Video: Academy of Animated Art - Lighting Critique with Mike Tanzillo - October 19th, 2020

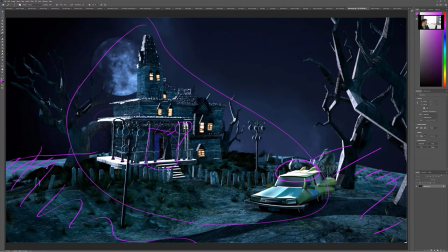that oh that's the window there i was it almost looked like there was a you put in a lamp there but you i mean you could put in a a porch lamp and like that would illuminate this character because again like if the moon's back there none of this is going to be
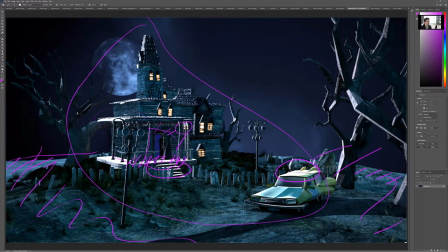hit by moonlight because it's all on the other side of the house especially the stairs um so just something to keep in mind there so again yeah let's let's really focus on zero
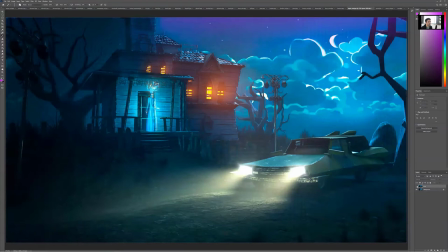in zeroing in on that region uh right nigel previous version versus the update really great job with the headlights also love the bright values that you're getting around here now like definitely not feeling clamped definitely feeling like they got more gusto whoops
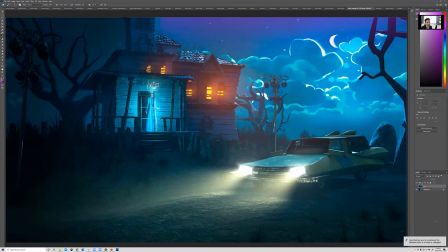definitely feel like they've got some more gusto now um I just wanted to create a new layer. There we go. All right. So yeah, so much brighter than the previous version.
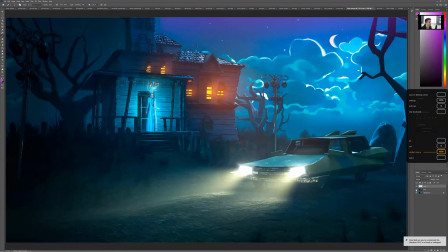You're limiting the lens flare. That looks really well. You've got these going. It's still a little dark. It's funny. Maybe, I guess it's just tinted glass.
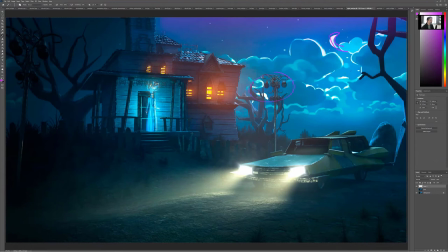All right, I can buy that. You did a good job getting with the moon, getting that into the style of the background um this rock could use a little more haze on it just to step it back behind the car just to allow that to separate but this is looking really good
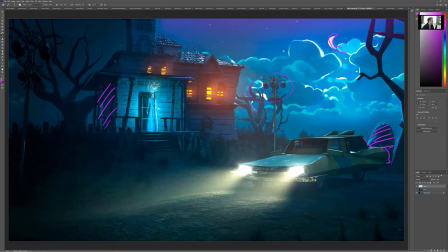and then like this side of the house i wonder if we can darken that a little bit just touch same thing over here just create more shaping along that top there
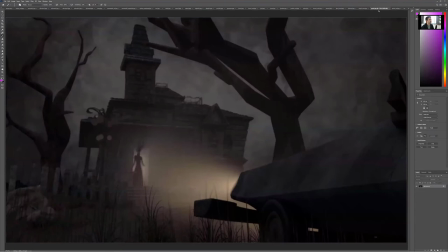um but yeah i think this is good let's let's try this with another version next time That's good stuff. All right, Pearl. Let's see. Got your reference here. So one of the things that I know, and like I love, I love, well, let me talk about the good things.
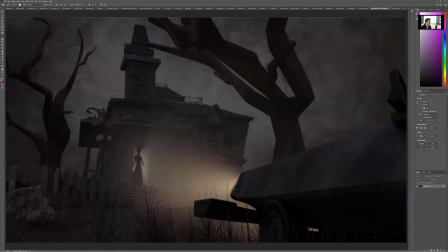So I love the color scheme. I think this is working really well. It, it, the, the thing that's holding me up is that like this needs to, like this headlight needs to be brighter. Like we really need to, um,
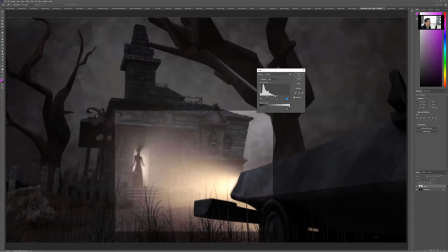like looking at the reference that you provided, like this, this would be like more like that. Right.
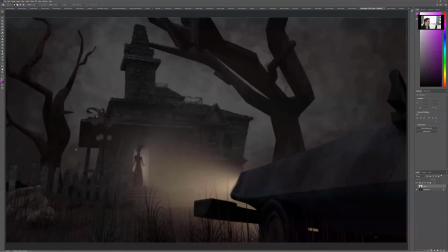um, in terms of, of the overall brightness versus, cause like, like that is the light source. That is the thing that, that is the, the absolute brightest part of the image. Um, and it would be nice to, I guess, cause there's some haze in the air.
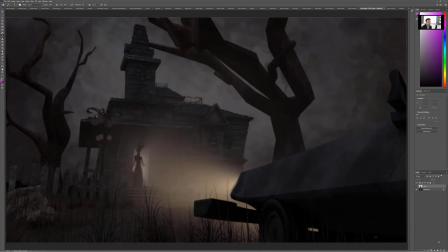It would be nice to, if like, so these headlights again are designed to shine on the ground, maybe, I don't know, however many feet out and then bounce up. So it'd be nice if that amount of brightness would allow for a pool of light where the headlights hitting the ground, that would allow for a secondary light to bounce up and around.
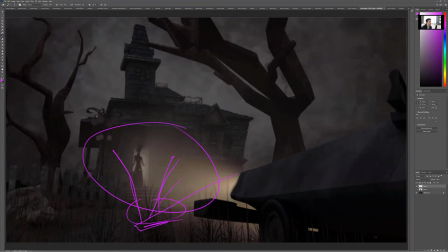And that could be our motivation to really pushing some light in by the character here. And then you can get a little bit underneath these trees and stuff. But I like the structure of it.
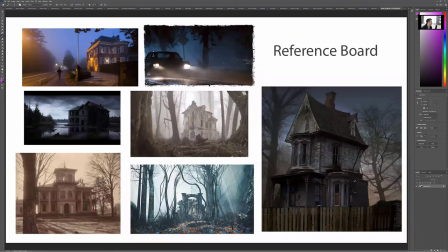It just feels a little bit flat and a little bit dim out of the gate. Like where this is you know this has got brights this has got brights this has got a couple of brights in it um this does not but then this is like i guess just does that but um this is just an old photograph this could use some more brights in it too but
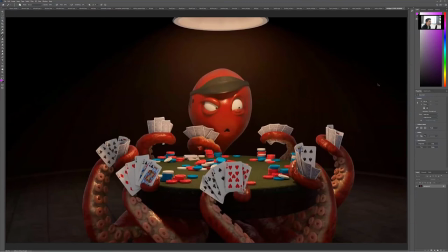like i think that that you're on the right path there all right so raul all
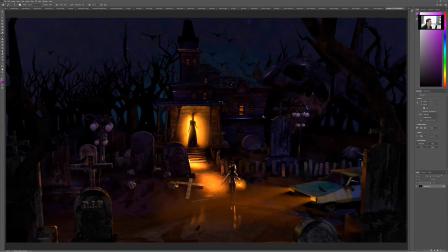right stan um i like the structure i like the silhouette that you're getting, I think that, uh, these birds, you can hit them with a little bit of moonlight or something also very, if their pose is a little bit strange that they're all in the exact same pose, you know, these, these dark birds are tough,
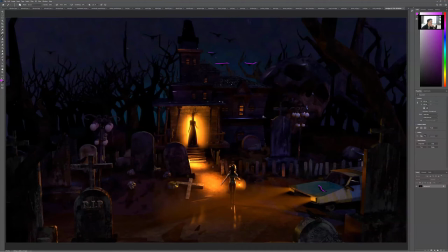man. You got to get them with a little bit of light. This little girl, um, or woman or man or whoever this is, I lost them. I didn't see them at first.